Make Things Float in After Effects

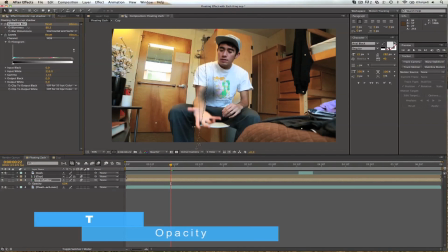747s
We probably don't need so much blur because we want to make out the shadow or the shape. But we want the opacity way down, possibly 30 or 25 will do. You need to select all your positions when you move it around so you don't mess it up.
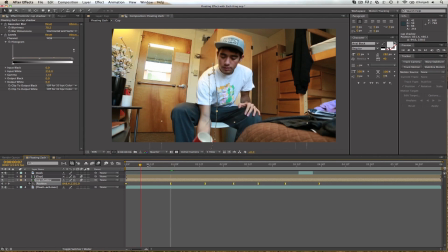768s
But we're going to place it behind the cup so it's delayed as it's coming up, something like this. That's a little too close to it, so I'm going to move it down, way down. Hit T, let's move that down 20% and see what happens.
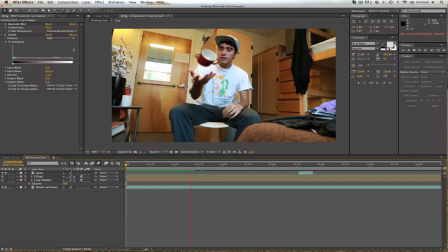785s
And as you're previewing it, just look at the shadow, and the goal is to sell that it's the shadow of the cup on me. And again, I still, either the blur needs to go up or the opacity needs to go down to 15.
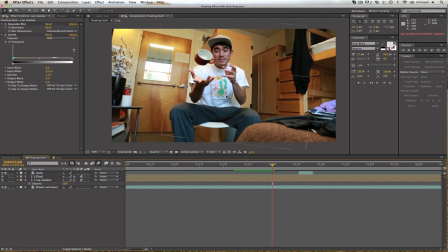803s
And you can get a little idea of how dark the shadow needs to be from my hand that just cast a shadow on my shirt. Now notice how there's a shadow here. I don't know if we necessarily see that shadow. So if that bothers you, you can also mask that out. I would say shadow mask.
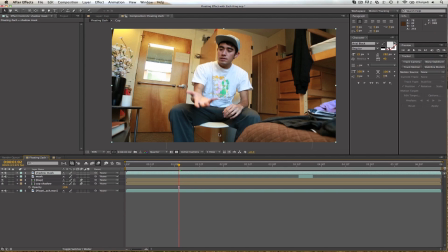822s
Bring that up, and I would just start that here, option right bracket, and then definitely add a feather
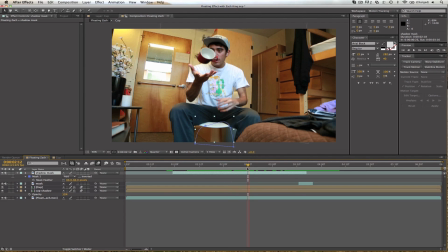841s
on there, and then I'm just gonna get rid of it there.
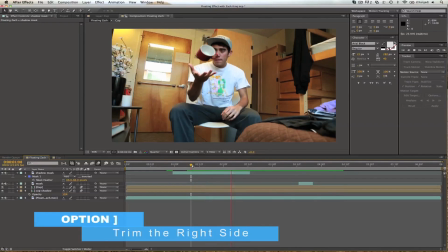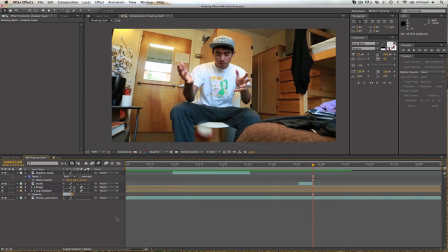853s
And let's make that opacity a little bit more, 24. Let's try that magic number. If you want to get really picky, you can add a shadow in my hand or in your hand.
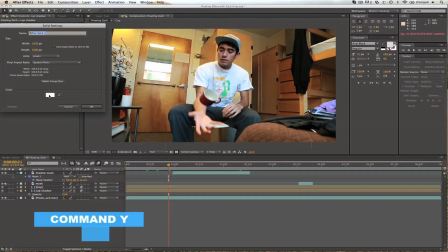864s
What I would do for that is Command Y, create a new solid, make it dark.
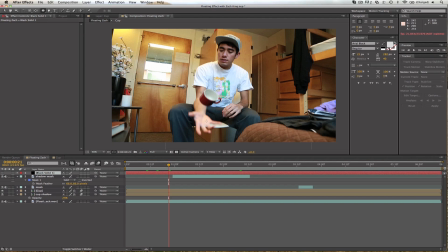871s
Let's turn this off. Let's go up to our ellipse tool. I would do something like this. Let's turn it on.
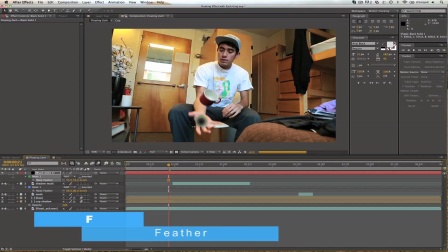883s
And bump up the feather a lot, and then turn the opacity down, I don't know, 40%.
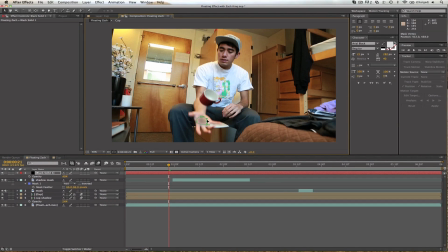894s
Maybe not so much feather, 30. and go back to the opacity, make that lower. It's just a very subtle thing. And then what you'll do is hit P for position and keyframe it.
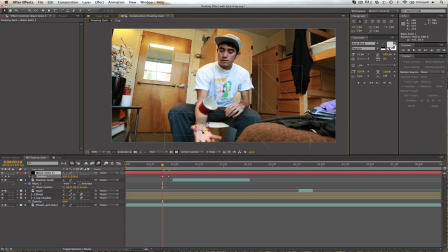And you can continue that all the way up, animating the mask too, so it gets smaller and smaller and hidden when you want to see that shadow in my hand. So I hope you enjoyed that tutorial. If you want to see one of me getting super buff and ripped, click right over there and VFX Bro will show you how it's done in After Effects. Not that I need that, you know, I'm already... Okay, well. That's not the reason I don't have a girlfriend. The muscles, because... Yeah. Just click over there. Tutorial. And this is awkward.